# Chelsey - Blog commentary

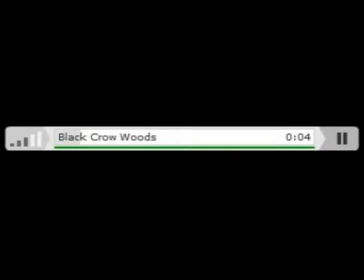4:03 On my website, these are done through the soundtrack, links to YouTube and a Twitter widget that converges the different medias together. And then for my trailer, because both my poster and website gave me the basis to build my trailer on, as I had already discovered the storyline and the character profiles that we wanted to use. Like previous texts, it followed typical generic conventions of horror, as you can see in the background. This was done a lot, especially when editing it,
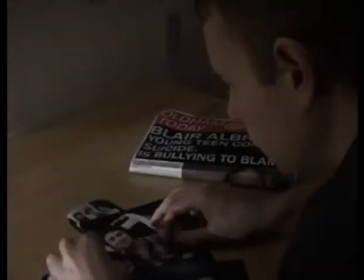4:35 as we added a lot of black screens on top of the images to bring out the low-key lighting and give it a general dark feel and create a bleak atmosphere.
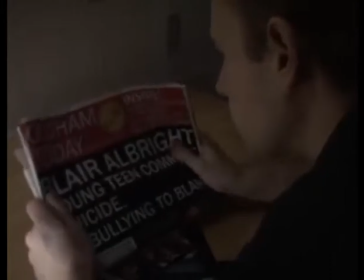4:44 By limiting ourselves to 1 and 2 seconds per image, it gave the trailer a lot more suspense.
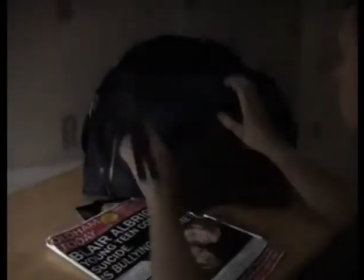4:50 The camera work was structured to show off our skills, starting with a fixed medium shot.
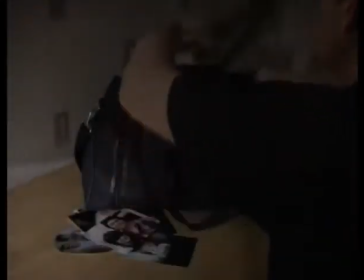4:55 It excelled to point of view shots and tracking shots. to give the sense of the girls being watched and the isolation they're heading for by putting them into a montage.
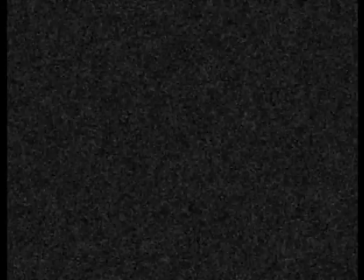5:03 I think this is an effective way as it provides an edge for the audience from the suspense on screen.
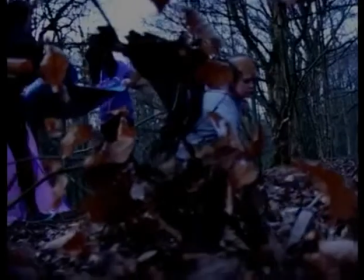5:08 Because of this, I feel that the trailer is our strongest piece from the skills I've developed and how we were able to use them during production and after.
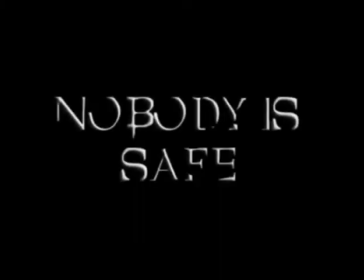5:16 The trailer is also the final piece of the puzzle for the audience, as the poster introduces what is to come.
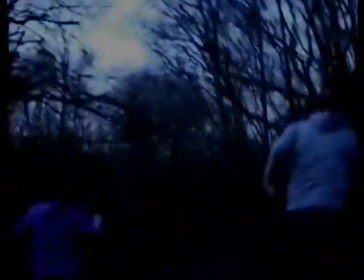5:21 The website allows them to interact and understand the narrative, whereas the trailer fits all the pieces together and provides the missing images.
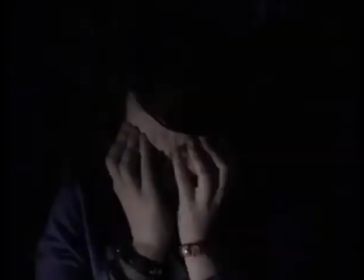5:29 I'm most proud of the way we edited the trailer,
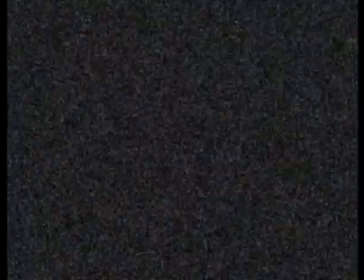5:32 as we did it in a way that was similar to how existing horrors trailers function, especially our influence Blair Witch, as it was up to high standards. I think this is apparent in our trailer when it goes into the fast-paced scenes, as they are quickly cut up into transitions and broke apart by using static white noise shots. The editing process took just over a week, and we managed to use almost all of our footage that we got whilst filming over several days, and even some of the footage was used in places that we weren't planned to do at first.
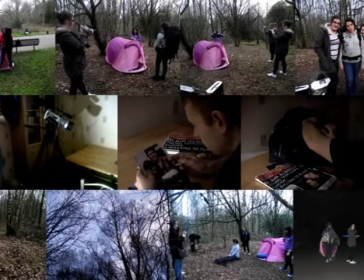6:02 When filming, we sometimes found it hard with time management, and sometimes it didn't always go to plan. Since we'd changed our idea quite early on, it was manageable, and when everybody could make it, we spent a lot of time and effort gathering resources and the correct footage, as it involved booking out the equipment and going to our film location just as it was getting dark. Although it was quite a long-winded process, it was definitely the most enjoyable, as it gave me an outlook into the time and effort spent when filming in this type of industry.
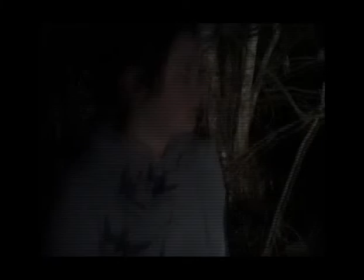6:31 As well as the editing, I am proud of the amount of shots we were able to gather on the range of them, as they turned out to look very professional.
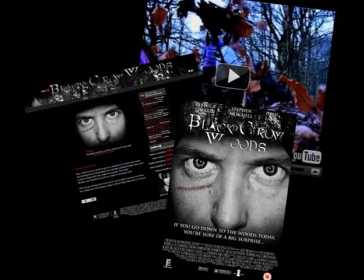6:37 Along with this, the voiceover of the male actors gave the trailer more depth once we had edited in. This is why I believe my trailer is to be the most successful piece. However, I may try follow the same principle in order to make all three by following the narrative and generic conventions and doing so in a way that links them all together.
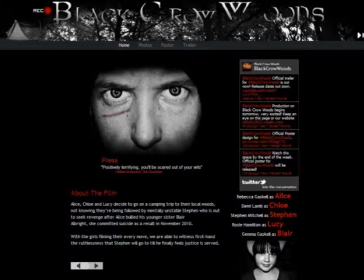6:55 If I had to make any improvements for one piece, I think it'd be the website, because although I wanted to keep it quite simple, in some areas it was too simplistic. Comparing to other film websites like Blair Witch or Scream, they used flash and animations that gave it a more polished and professional look, which sometimes mine lacked a bit.
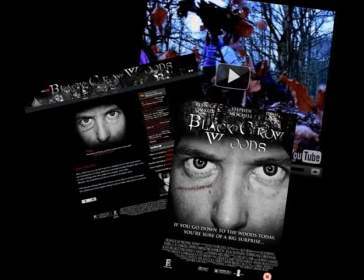7:15 Over the year, I've developed and picked up on many skills constantly.
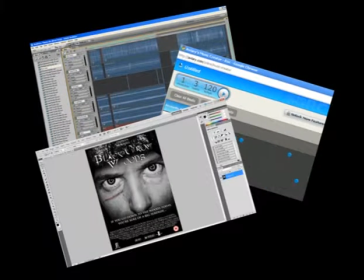7:18 Not only has this been new software like Adobe Audition or Photoshop, but the equipment like cameras and microphones accompanied us through filming.
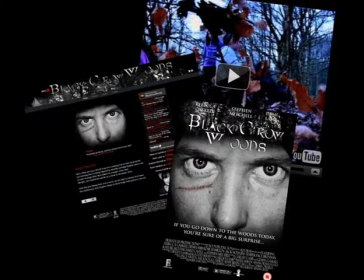7:28 I've also found that my analytical skills have improved, as I have learned how to look at media text on two different levels, like connotations and the denotations of them. Finally, the way in which I research has been improved, as I now know how to use various resources and back up all my findings.
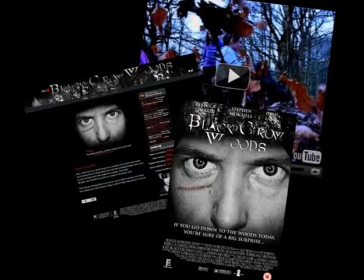7:45 All of these skills have helped me as a person with my creative side, which I can use over and over again. And overall, I've enjoyed creating a horror production package that conforms to the original task set from the beginning. I believe all my pieces have conformed successfully to the generic conventions, and especially to a high standard.